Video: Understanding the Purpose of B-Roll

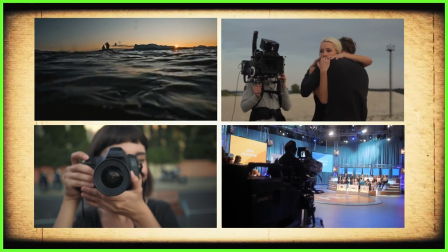4s
Video producers of all types, whether making documentaries, films,
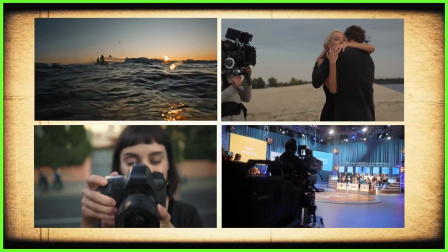9s
YouTube videos or television programs, use two types of footage to create compelling video.
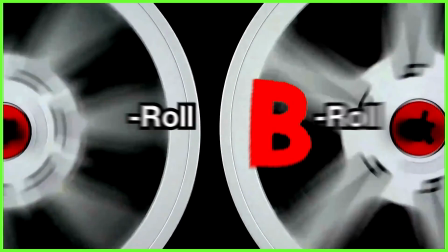14s
A-roll and B-roll. The terms derive from the early days of Hollywood filmmaking when producers used to literally shoot on rolls of film.
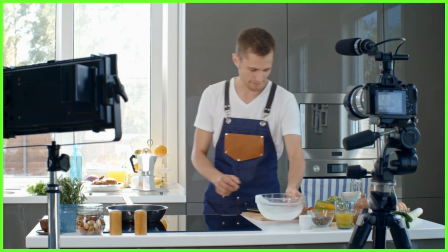23s
A-roll relates to the main footage, the main shots you want to focus on like an interview, conversation between two people or piece to camera.
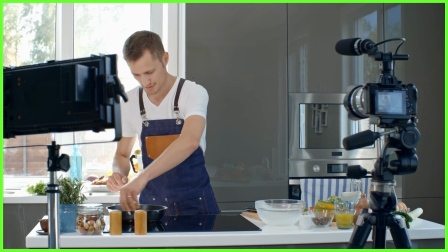32s
And the B-roll is secondary footage, the clips used for cutaway shots,
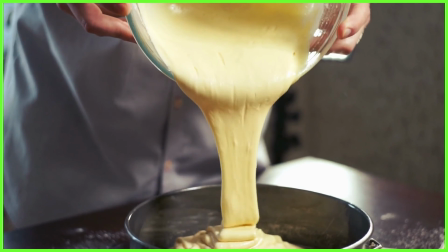37s
establishing locations and creating smooth transitions from one scene to the next.
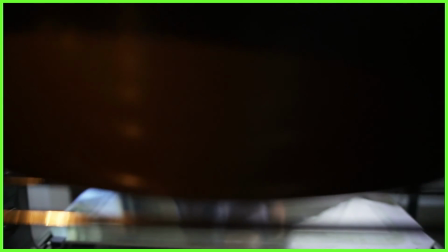42s
Now although we don't really use the term A-roll anymore, the term B-roll is still very much part of the video editors vocabulary.
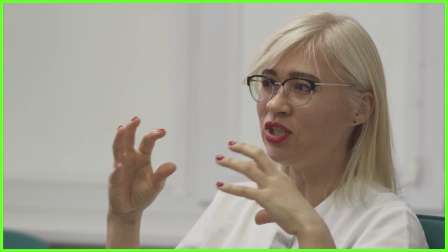50s
A video without it can seem boring and you might find you lose your audience's attention fast.
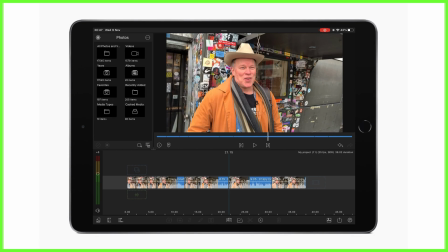56s
Take this scene for example. Here we have an interview with the DJ as our primary footage. He's entertaining, but this shot alone isn't enough to keep us hooked. We need some variety in there.
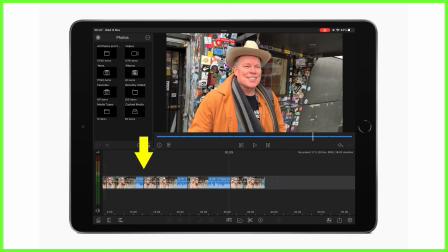68s
Plus in this scene I'm looking to cover these messy jump cuts with additional material so my piece plays smoothly and transitions between one sentence to the next. This is where b-roll comes into play.
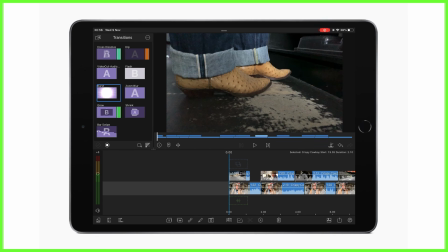80s
You see along with this interview clip, the a-roll we also have a variety of shots of him at work which make up our b-roll additional footage
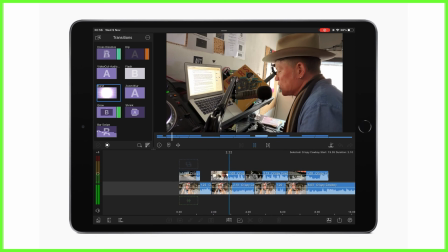88s
to help us tell his story and illustrate the points he's making on screen placing these b-roll videos on the layers above the main track
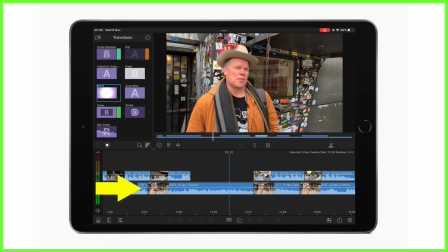96s
in luma fusion means we can hear our interviewee throughout the video but see the b-roll above this keeps the audience's attention
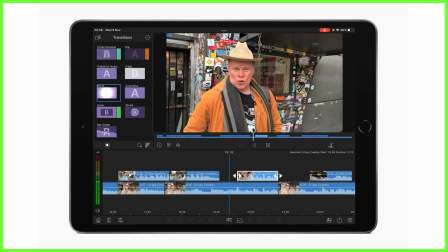104s
with the variety of exciting shots that relate to what he's talking about another example is here with this newsreader at the scene of a crime.
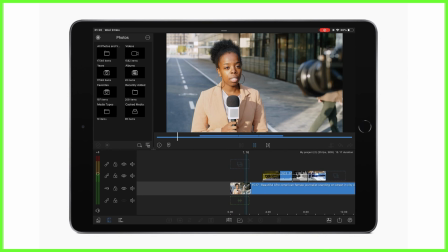112s
We as the audience in this scenario want to hear her report on the story while seeing clips of the unfolding news taking place,
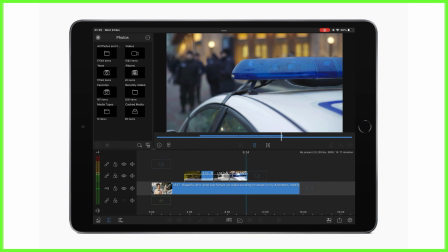120s
so b-roll is added to the video to add context. We can also add b-roll to the main track, it doesn't have to be layered but this is your choice when you're editing.
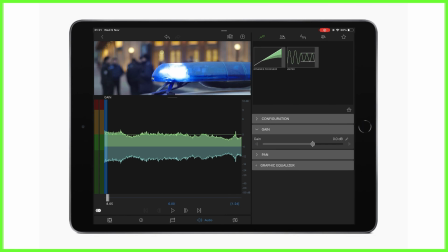130s
Audio levels from b-roll can be altered individually in the audio editor just like any other clip,
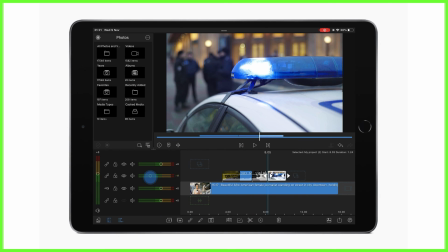135s
or you can lower or raise the audio from an entire track here at once on the left hand side of the timeline.
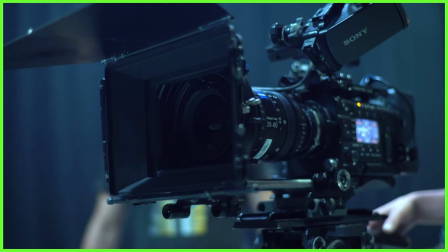142s
So next time you're producing a video how can you use b-roll of your own?
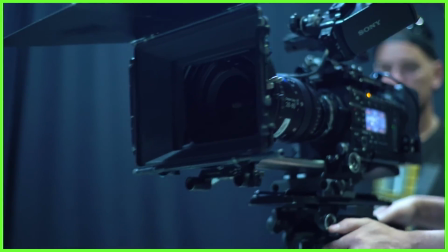147s
Well if you're involved in the shoot yourself it's a good idea to plan the b-roll ahead of time that you're going to capture.
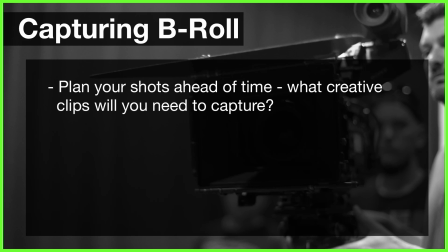153s
So scout the locations you're going to be filming in and brainstorm the types of shots that will best set the scene and visually describe your main content whether it's a scene between two actors in a film or an interview for the nightly news. It's a good idea to get a range of angles to keep it interesting, including wide, medium and close-up shots to mix and match.
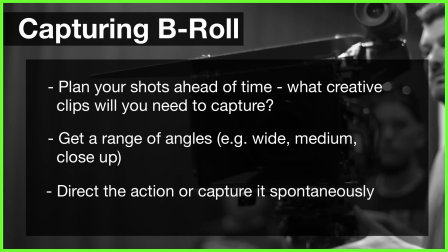173s
The B-roll is flexible, it can be directed by you or it can be simply shots you capture in the moment. If you're feeling extra creative and have a little more time, you could even create some exciting sequence shots to help you tell the story.
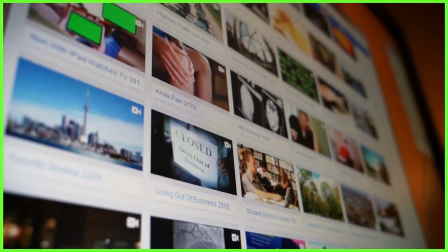186s
But if you're not involved in the filming itself, you can still use B-roll in your edit.
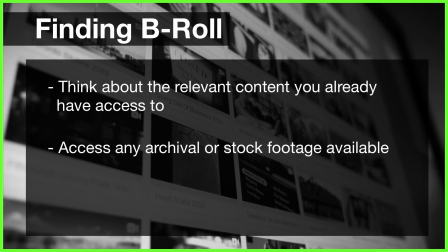191s
This can be in the form of say archival imagery or perhaps stock footage. There's loads of websites where you can find this or you can access royalty-free content from Storyblocks in the LumaFusion Media Library.
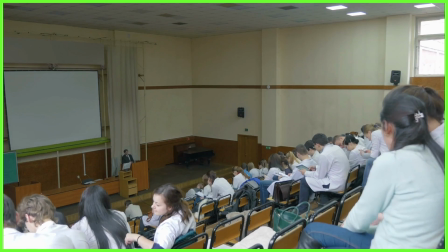204s
So that's the use of b-roll in your editing. Once you get your head around it and start practicing you'll be using b-roll every single time you make a video.
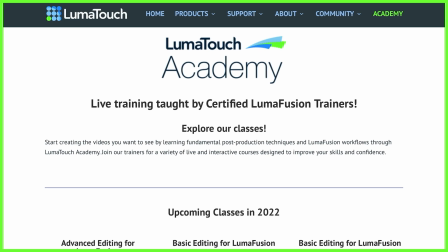213s
If you have any questions at all please ask away in the comments below or you can join us at one of our live zoom trainings from the LumaTouch Academy.